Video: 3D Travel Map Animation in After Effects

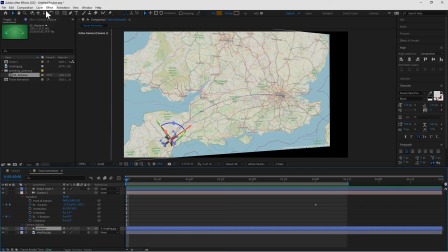508s
So we could select the airplane and do effect, perspective, drop shadow, put a bit of a shadow here, go to effect controls panel, and let's increase the distance, at least for now.
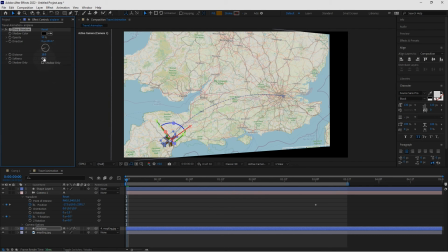527s
So the shadow will need to go bottom left, more like it, add a bit of softness, make it nice and soft. I'll put it closer to the object as well. We can always keyframe it.
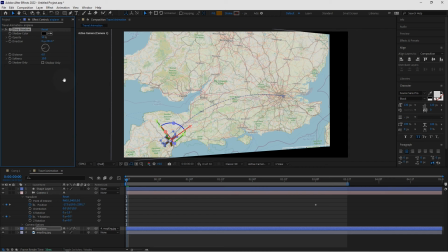540s
So let's say at the start, we can put a shadow right behind the plane. So be right behind it, but then we could keyframe it. So if I go back to the beginning, put keyframes for distance and maybe softness as well, just in case. I'm just going to increase the opacity a little bit, say about 60%.
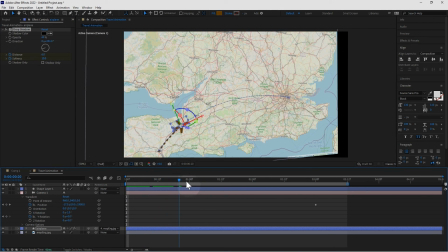559s
And as the plane is taking off, say maybe here, actually, let me just put a keyframe at the end.
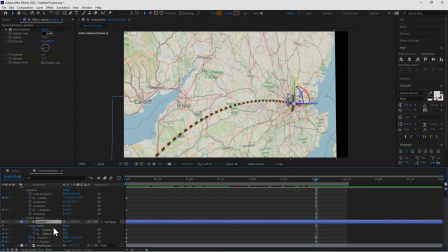569s
So if we go to airplane, U, to reveal the keyframes, and we'll put a keyframe for the drop shadow for distance and softness. And maybe this can actually appear a little bit sooner. So move them maybe half a second earlier.
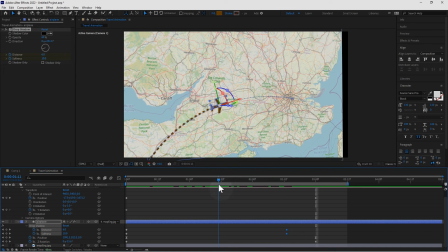586s
And then halfway through the animation, so maybe there, we could increase the distance. Have the shadow further away. And softness as well to make it nice and soft, so it should be very blurry.
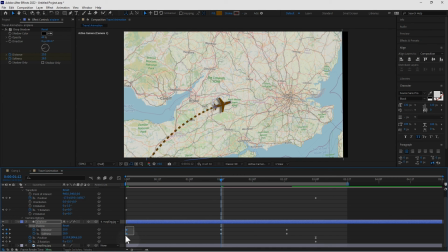602s
And I guess I'll put these two keyframes a little bit later as well. So we'll get something like that, just to give it a bit more depth.
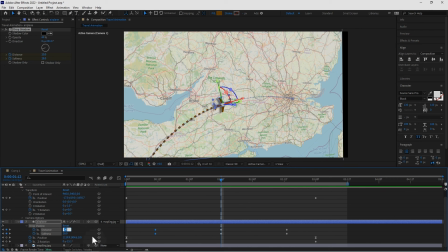616s
I think the softness here and the distance could be even higher, so let's try 30 maybe, and more softness as well. And if we play that, got a little bit more dimension, as if it's really lifting,
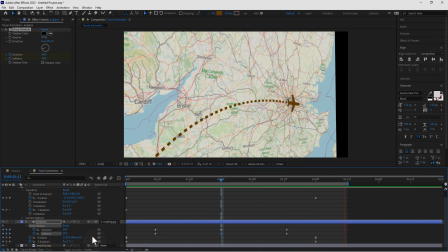632s
taking off a little bit further away from the background image. So we've got this animation where, like a travel animation, using 3D camera as well, and the object taking off and the dashed line following it as well at the same time.
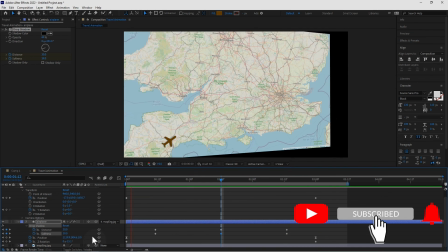653s
Okay, I hope you enjoyed this quick tutorial in Adobe After Effects. Thank you for watching.
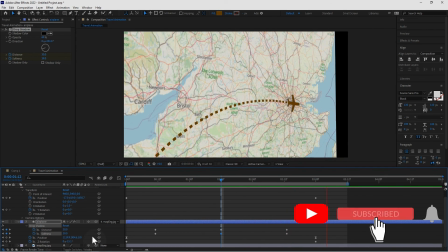658s
Please like the video if you like it. leave any comments if you have any comments. Subscribe if you haven't already.
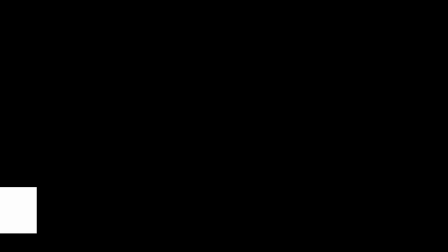666s
And I hope to see you soon on another video. Thank you for watching. I'm Marek Molarczyk from marekmolarczyk.com.
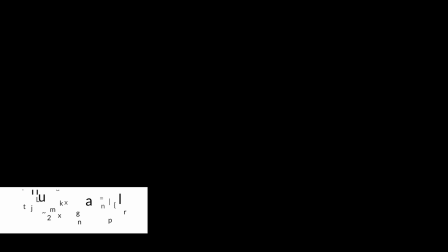672s
And thank you for watching this video. Hope you enjoyed it. Thank you for now. Bye-bye for now.